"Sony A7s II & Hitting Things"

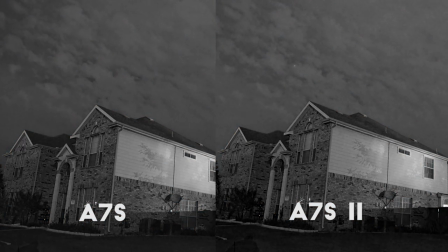4:08 It looked like the original is actually doing a little bit better noise-wise than the two. However, again, this comes with the caveat of the a7S II is able to do 4K, so in the end, it would win out. The point of all this is to show that if you are shooting and delivering on 1080, the image between these two cameras are comparable.
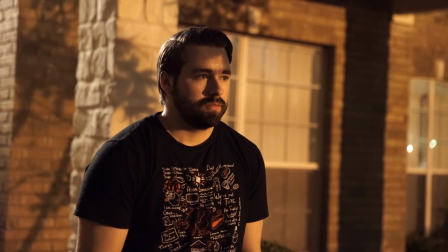4:24 And with an $800 price difference to buy and a $40 per four-day difference to rent, it's worth keeping that in mind if you're on a tight budget. However, if you do have the budget, the II really is a great upgrade with a lot of solid add-ons, and I did a whole review on the original a7S right here. I went in depth all that stuff still applies to the two plus all the great updates and again all my rentals are from Lens Pro2Go I don't get paid to say that it's just my go-to rental house And as always if you're looking to buy a new camera that you've never used before It's a good idea to rent it first to see how it fits before you go pulling out the credit card So if you do want to rent it to try it out, you can get that right here
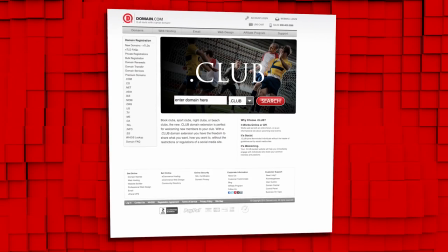5:01 Domain.com is where I go to register all my domains now They have .club which is universal understood globally and perfect if you're making any kind of website because that's all on the internet The first rule of Dot Club is that you don't talk about Dot Club.
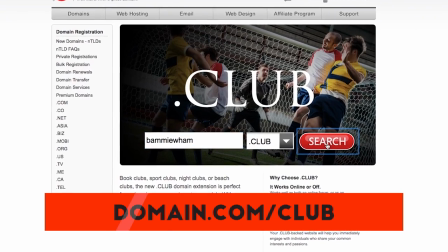5:15 Dot Club's only $9.99 a year, thousands of great options are still available, and if you use coupon code FILMJUMBO at checkout, you get 35% off, which is only good until November 30th, so you need to jump on it, because that's right around the corner, and when you think domain names, think domain.com. Ryan, punch me in the face. No. Well, yeah, okay. Like I was saying at the beginning, tomorrow's Black Friday, which means our epic sales are on the way,
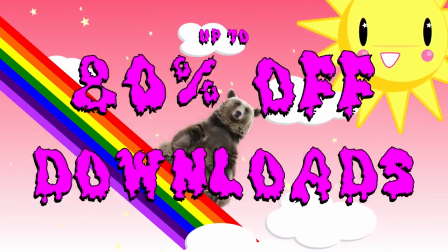5:38 up to 80% off all digital downloads at certain points and other crazy sales, and for Black Friday, this year we decided to release two new products. So the second we release these new products, they're already on sale. First we have the Writing 101 pack from Seth Worley, which here's a quick promo for that. This digital download pack consists of 11 videos, walking through the basics of story structure, character, theme.
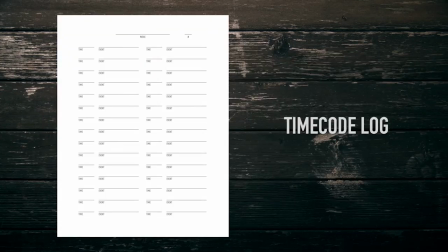5:58 There's also a bunch of cool resources and templates to help you get your ideas out of your head and into script form.
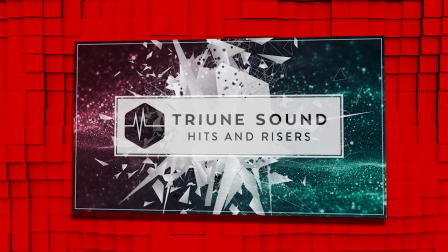6:02 And my Hits and Risers pack, which is a pack filled with all kinds of hit sounds, a bunch of which we actually used for our Halloween episode.
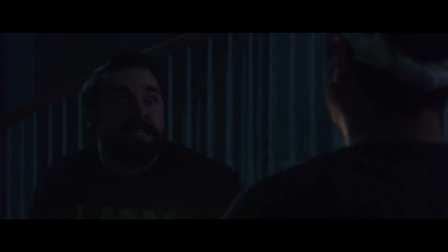6:09 No, no, no, no, no, no, no, no. Hey man. Ahh!
So inside I have a few folders.
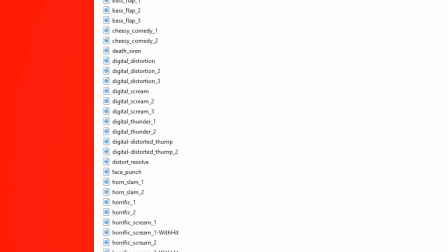6:13 The main goodies, which are the design hits folders, tons of different styles from sci-fi to action, horror, basic trailer hits, and so on.
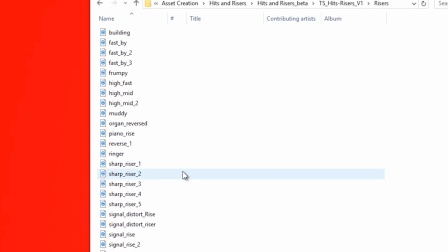6:21 Then we have the risers folder, which consists of a bunch of ramping sounds like this one. Then simple hits, which is exactly what it sounds like. Less designed, stripped down hits that could work over music or on their own for your own design.
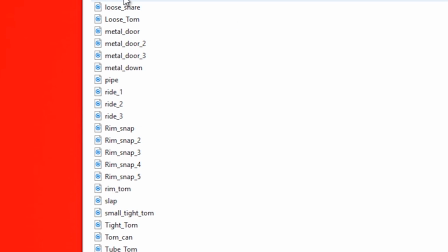6:32 Then assets, which are a bunch of sounds that we recorded to design these hits. so you can go through and use these assets to create your own sounds from scratch.
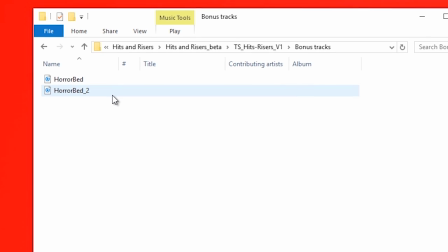6:40 And finally, our bonus tracks, which are two drone-like horror tracks. They're very much sound design type underscore tracks that will fit in most suspense moments. Again, this one's going up on Black Friday and immediately will be on sale along with the Writing 101 pack, but still, if you don't want to pay for sounds like this, you could always make them on your own, which is a lot of fun. To gather the assets, I collected a bunch of crap I could hit with things like this metal trash can. I set it up in a room with good acoustics and little noise, then recorded me beating the crap out of it. To get a bigger and more full sound with those hits, I recorded with two mics.
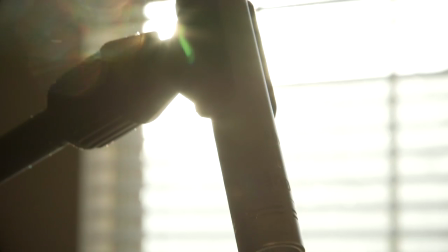7:12 Both are Rode NT5s, which are short shotgun mics, a little less directional than my NTG3, so it works really well for grabbing all them goodies.
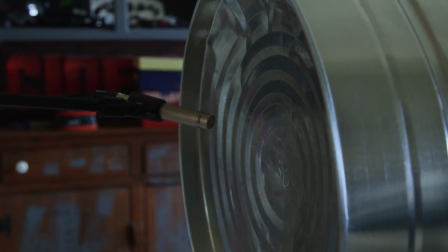7:19 I placed each mic in a different spot, like one inside the can and another one outside at the end, or on the left and right side of where I'm actually doing the hitting.
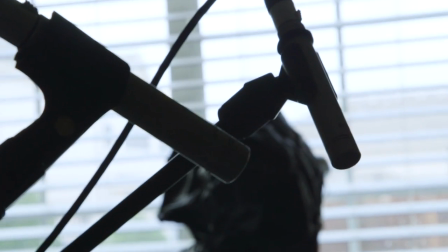7:27 This way, I can pan the sounds in post to get a massive stereo feel. I also used a big rubber trash can, which worked great for deep, thumpy sounds.
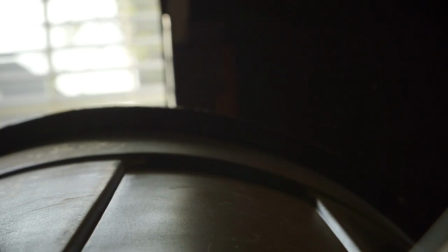7:35 To hit them, I mostly used drumsticks and a rubber mallet, but I used other things as well. What you're hitting the object with matters as much as what the object is that you're hitting, so keep that in mind. On top of that, I also used a small rubber tub, a violin, a basic drum kit, and whatever made noise around my house.
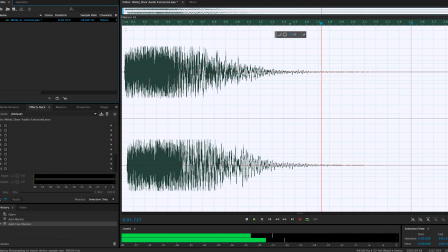7:49 Like, this is a garage door shutting. And this sound here is a metal fence, my microwave door, and that violin I talked about.